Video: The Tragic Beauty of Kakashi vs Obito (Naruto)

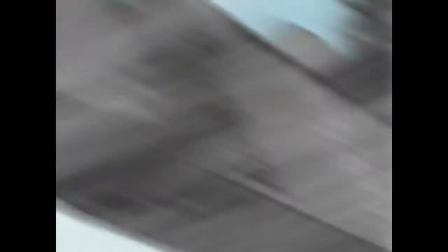[4:04]
Using early tactics like substitution jutsu, shuriken, and kunai,
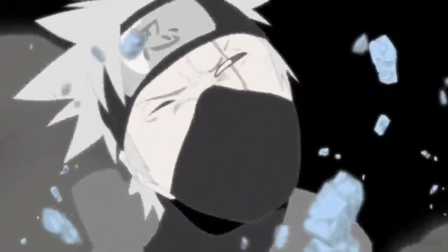[4:08]
they interacted with their own environment and their jutsu as Obito smashed Kakashi's head into his own mud wall.
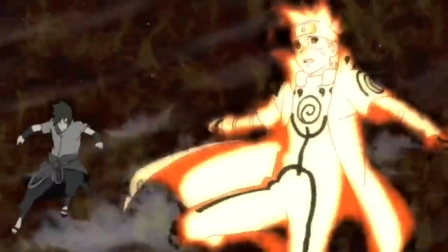[4:15]
This fight was a breath of fresh air compared to the immense power creep that happened throughout the show.
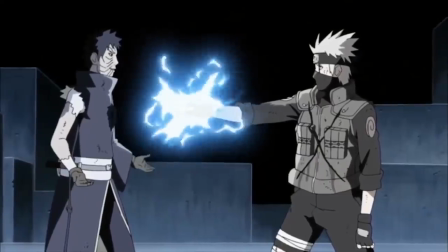[4:21]
Adding on to the intense emotional weight that the two already carried,
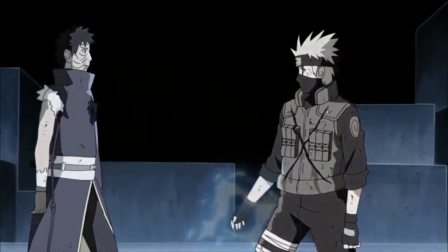[4:24]
this aspect being added gave the fight intimacy, and kept it shrouded in that sentimentality.
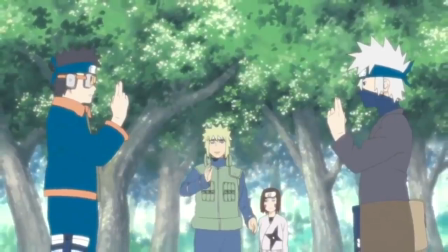[4:31]
And through the flashbacks, we see how Obito has progressed as a shinobi.
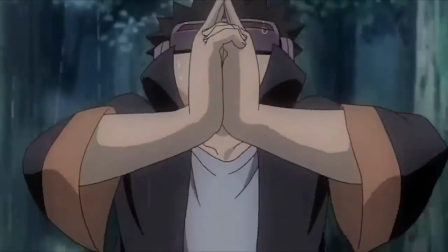[4:36]
From practicing the Great Fireball by the river alone,
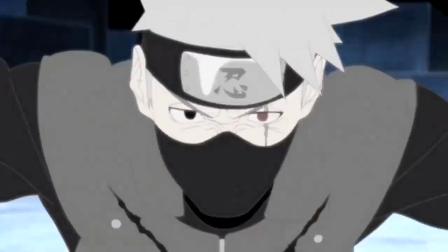[4:39]
Obito was now able to not only perform one-handed jutsu, but he had the presence of mind to use Kakashi's hand to perform that jutsu.
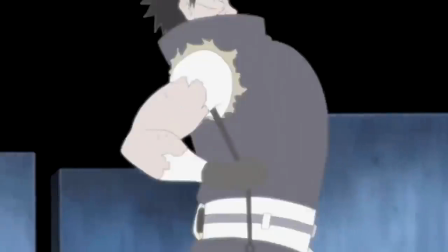[4:47]
His fireball was greater in size, and he began to match Kakashi skill for skill.
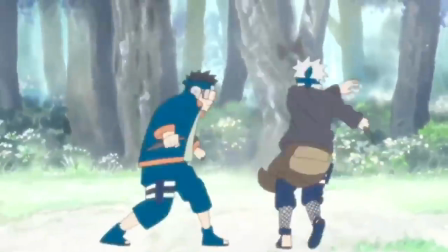[4:53]
This fight was a masterclass in animation and choreography. The cuts were well placed, the animation was crisp, and above all, everything flowed seamlessly.
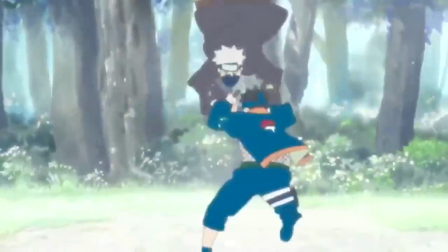[5:03]
Actions were not wasted, as two elite level shinobis should be. Along with Obito's improvements,
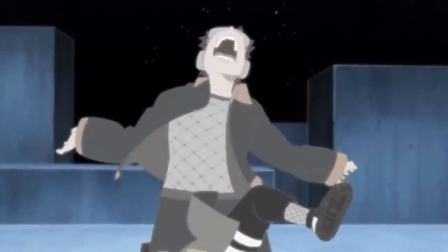[5:09]
this fight demonstrated that what Kakashi lacked in genetic advantages, he made up for it with sheer skill and intelligence.
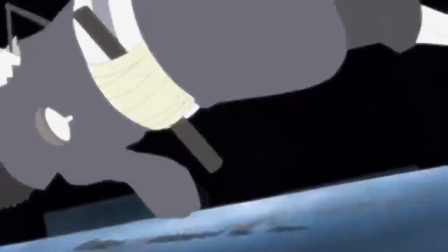[5:16]
As the fight kept flashing back to their younger days, it tells the story of these two shinobi this
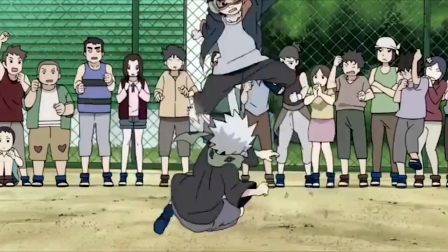[5:24]
was a battle that kakashi and obito probably had dozens of times in their time training but this
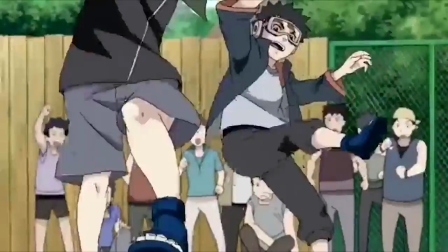[5:30]
time it was a fight to the death the setting complements this idea it's perfect just like the
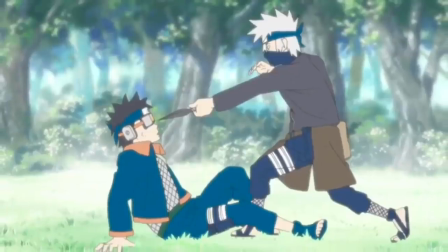[5:35]
score the fight begins without it and all that's heard is their footsteps which demonstrates the isolation in this dimension
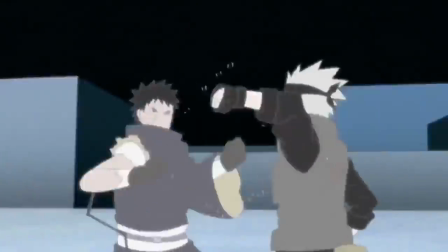[5:46]
that silence with the desolate score carefully entering the scene and amplifying the present
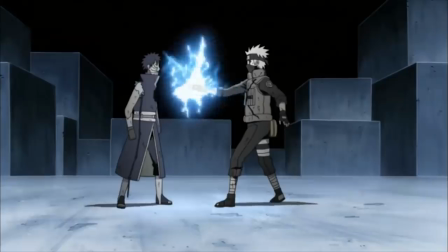[5:52]
feeling of emptiness they've created it's not too overbearing but it's just right
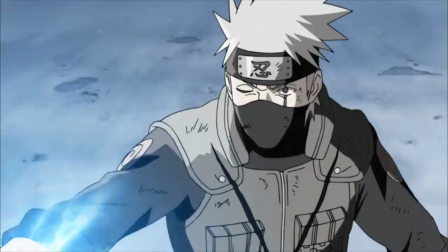[5:57]
as it elevates the story of two people who were once friends best friends
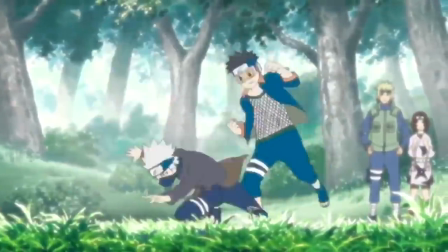[6:01]
it's a battle of wills of resolve who is willing to break away from
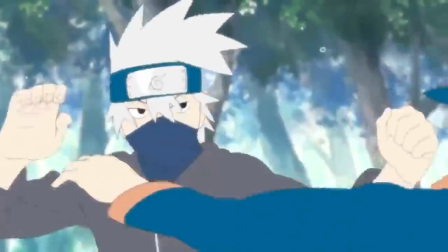[6:06]
all the history that they've shared who is willing to put it behind them, for what's dear to them.
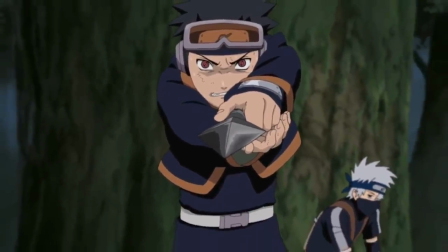[6:12]
The song playing in the background is called Scene of a Disaster, and I think that's rather fitting, because at the end of this battle, they won't be celebrating.
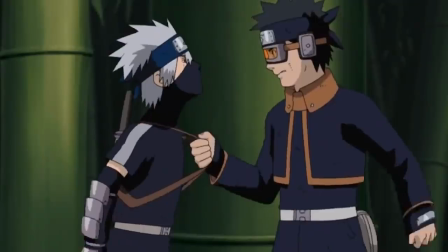[6:20]
It won't be joy that they will feel after this, not after all they've endured together. And realizing this makes the battle tragic.
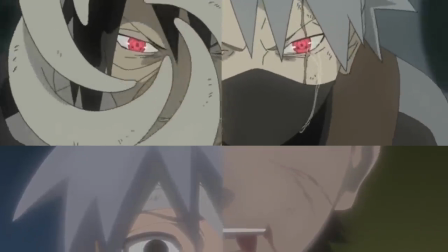[6:28]
Kakashi and Obito are a part of each other, no matter what happens, and so it truly is the scene of a disaster.
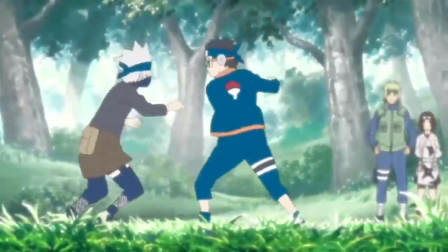[6:35]
It's why they're silent. The entire fight was the talking. It was a discussion, a dialogue.
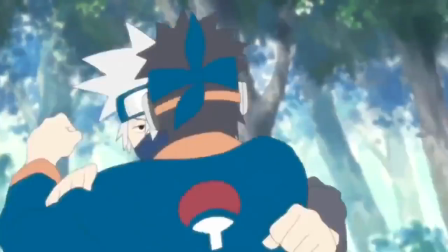[6:42]
The flashbacks were as well. As Shinobi, words were never their strong suits.
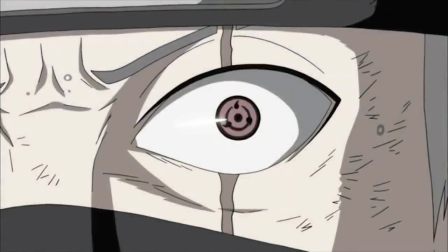[6:48]
This fight was Kakashi gauging how much of Obito of the past is left, and if he can pull him back up, bring him back up to Earth, to reality.
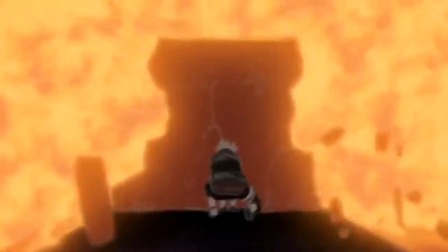[6:56]
But he can't. Obito can't come back to reality because for him, him, reality is nothing but a nightmare.
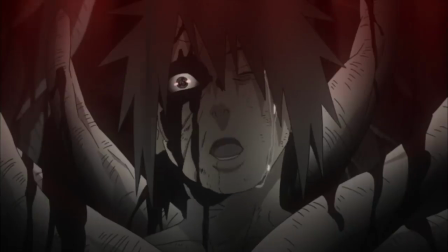[7:03]
Hell, as he calls it. This world, this reality, all the people in it, have done nothing but break Obito.
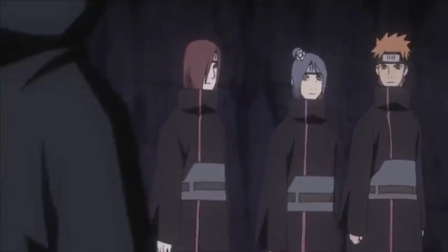[7:09]
But with Madara, this is his way out. Kakashi and Obito are foils in that regard as well.
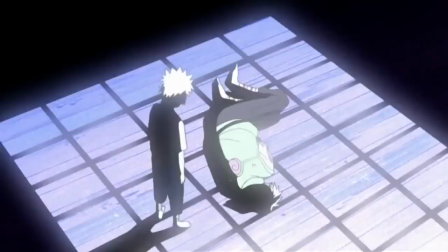[7:17]
As the world has broken Obito, it has also broken Kakashi, just like Naruto and Sasuke.
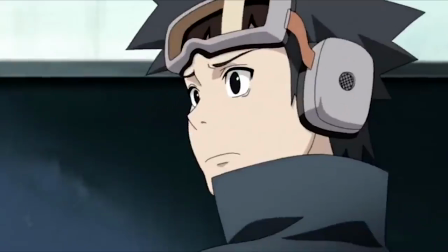[7:23]
And though Obito's life began like Naruto's, the path that he followed was more similar to Sasuke's.
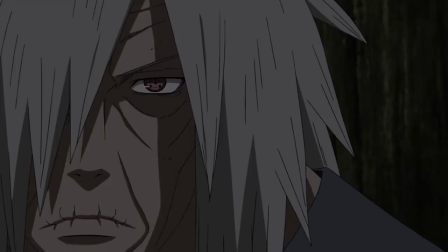[7:30]
Based on the world around them and based on outside influences,
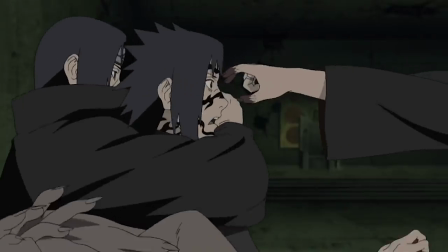[7:33]
Madara, Orochimaru, and Itachi, the two walked alone, and that path was manipulated.
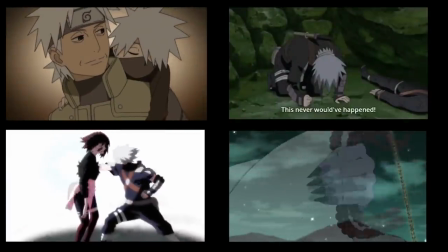[7:40]
Kakashi's life, on the other hand, began like Sasuke's.
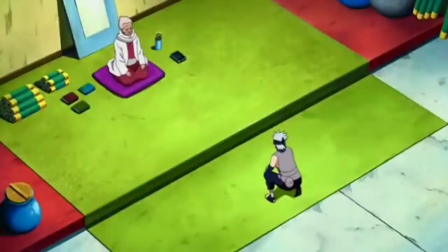[7:44]
Having everyone close to him taken away, he instead was supported by his village, by his mentor, by his teachers.
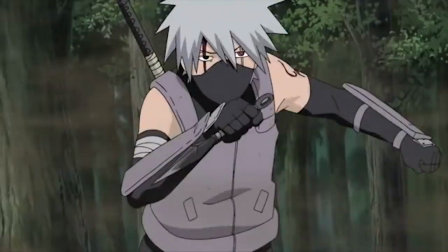[7:52]
He wasn't swayed by the evils of the shinobi world.
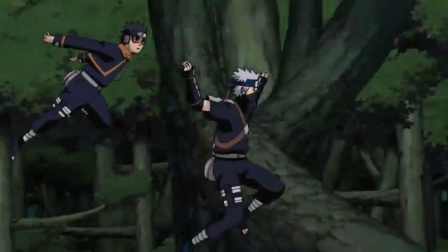[7:55]
And it's even more tragic because if there's anyone in that world that can empathize with Obito, it's Kakashi.
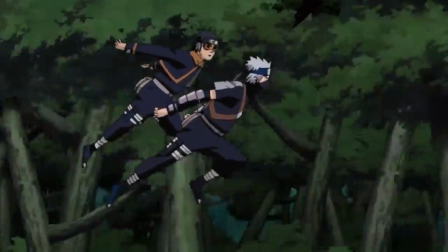[8:02]
They should be even closer because of what they suffered.
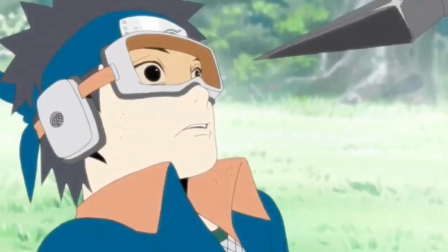[8:06]
But the most telling moment of that fight is when the older Obito pulls the child version of himself away from the handshake.